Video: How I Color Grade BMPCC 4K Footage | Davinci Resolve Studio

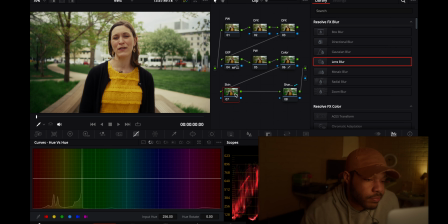[12:18]
So this is skin, and we'll go over to color warper.
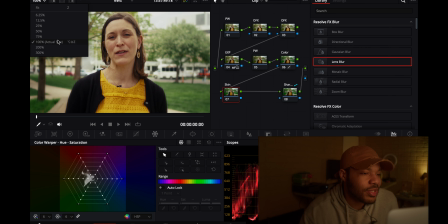[12:25]
Don't tear my head off right now, but it was quick. It was a quick clip, so let me use color warper.
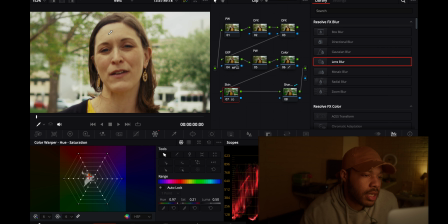[12:32]
And what we can do is just slightly add some life into the skin.
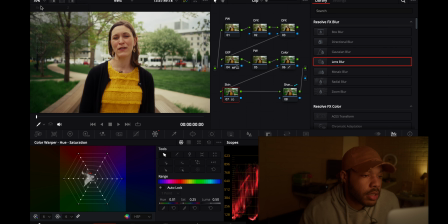[12:43]
See what that's doing? Just slightly. See what that looks like. You see it kind of looks dead too after looking at it. The skin looks kind of dead now after you make that tweak. So it just livens up the skin a little bit using the color warper just slightly.
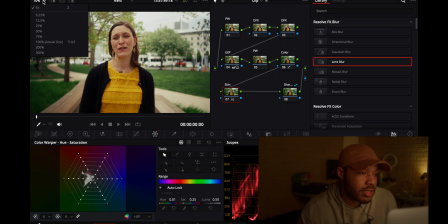[13:01]
You don't want to go crazy with it, man, because yeah, it'll mess up your image quick.
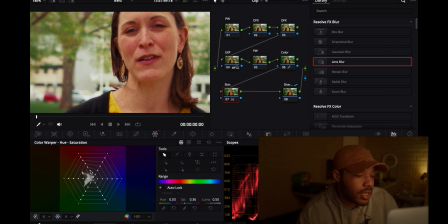[13:06]
This side, see I can overdo it real quick. Let me go back. I really like that, and I think it's a lot more natural.
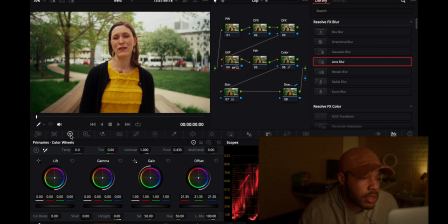[13:14]
Also, what we can do is bring down the gain just a little bit too. Bring down the gain. I'm gonna up these shadows again just a little bit. About 60, and I like this a lot.
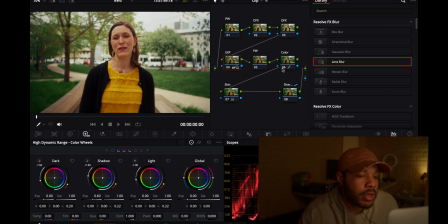[13:30]
There we go. I don't know what that's. There we go. I like that a lot. It also adds some life to the benches down here as well, since starting off, you know, they're pretty similar colors around here in this area in the mid-tone, so it just helps give a nice boost.
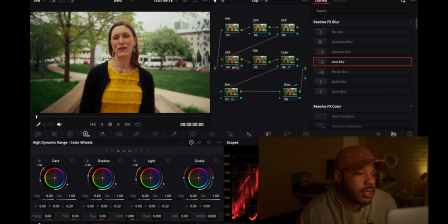[13:48]
And I might not even have to mess with the saturation at all. I think I'll just leave it like this for now, but only using the saturation bar in the HDR wheels. When I was brightening those shadows, I was using HDR wheels.
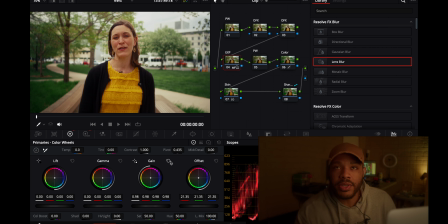[14:01]
I don't use the color wheels really anymore, just because it just adds way too much crunch. Like I don't like it at all. But with the
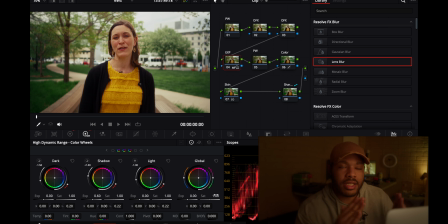[14:16]
saturation wheel, it kind of does it globally and in a way where it just does the whole image like evenly, way more even, and it doesn't tweak your luminance either. So like if I wanted to pull this up, I could get saturated, but you don't need much of it either.
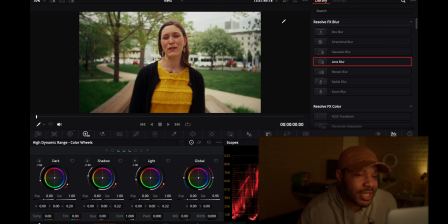[14:34]
And that's where I wanted to get. This is what I wanted to do. I just wanted to make it nice, keep it nice and simple, just like this. And the last thing that I'll do, and we'll come up here, go down the radius,
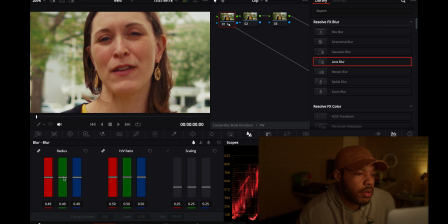[14:50]
and we'll go about 4.8, I think 4.7. I think 4.8 is all right. mid detail and take this to 5. Yeah, something like that.
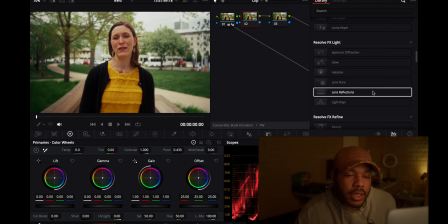[15:05]
It's a little subtle. Then we'll go over here, add some film grain real quick. And I added 35mm because I like how fine it was. I didn't want it to be too overbearing. Again, I'll probably just overdo it.
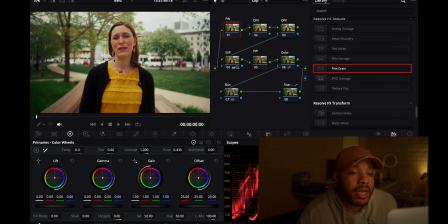[15:22]
Take it to 555. And that's pretty much it for that. And after that, I mean, you got some glow, blend. See, it looks pretty nice. Some glow in the background. But that was pretty much it for that image. But one more thing I wanted to show you before I switch over to the next clip.
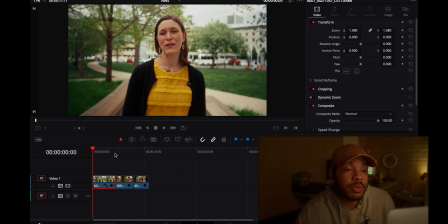[15:42]
I shot this handheld, and one of the things that helps me out a lot is when I don't have a tripod on me, or if I don't feel like getting out my tripod, I just try to stay as still as possible. And I knew this was going to be a still shot anyway, so I just stayed as still as possible.
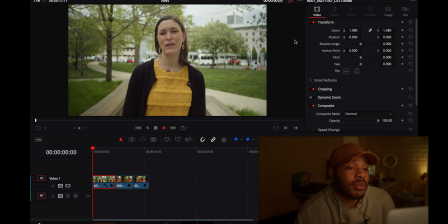[15:59]
Actually, this shit is not going to play. Let me change this clip. But it's a little rocky. You know, it looks handheld. It was handheld. It was just me on my pocket rig. But when I know I'm going to do that, I just try to stay as still as possible because I know I can just go into Resolve right here.
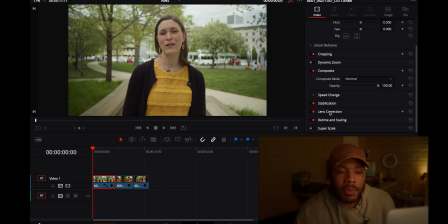[16:15]
Resolve. I don't know what I said. I know I can just go over here to this right inspector panel and come to stabilize, hit camera lock, let that stabilize real quick, and boom.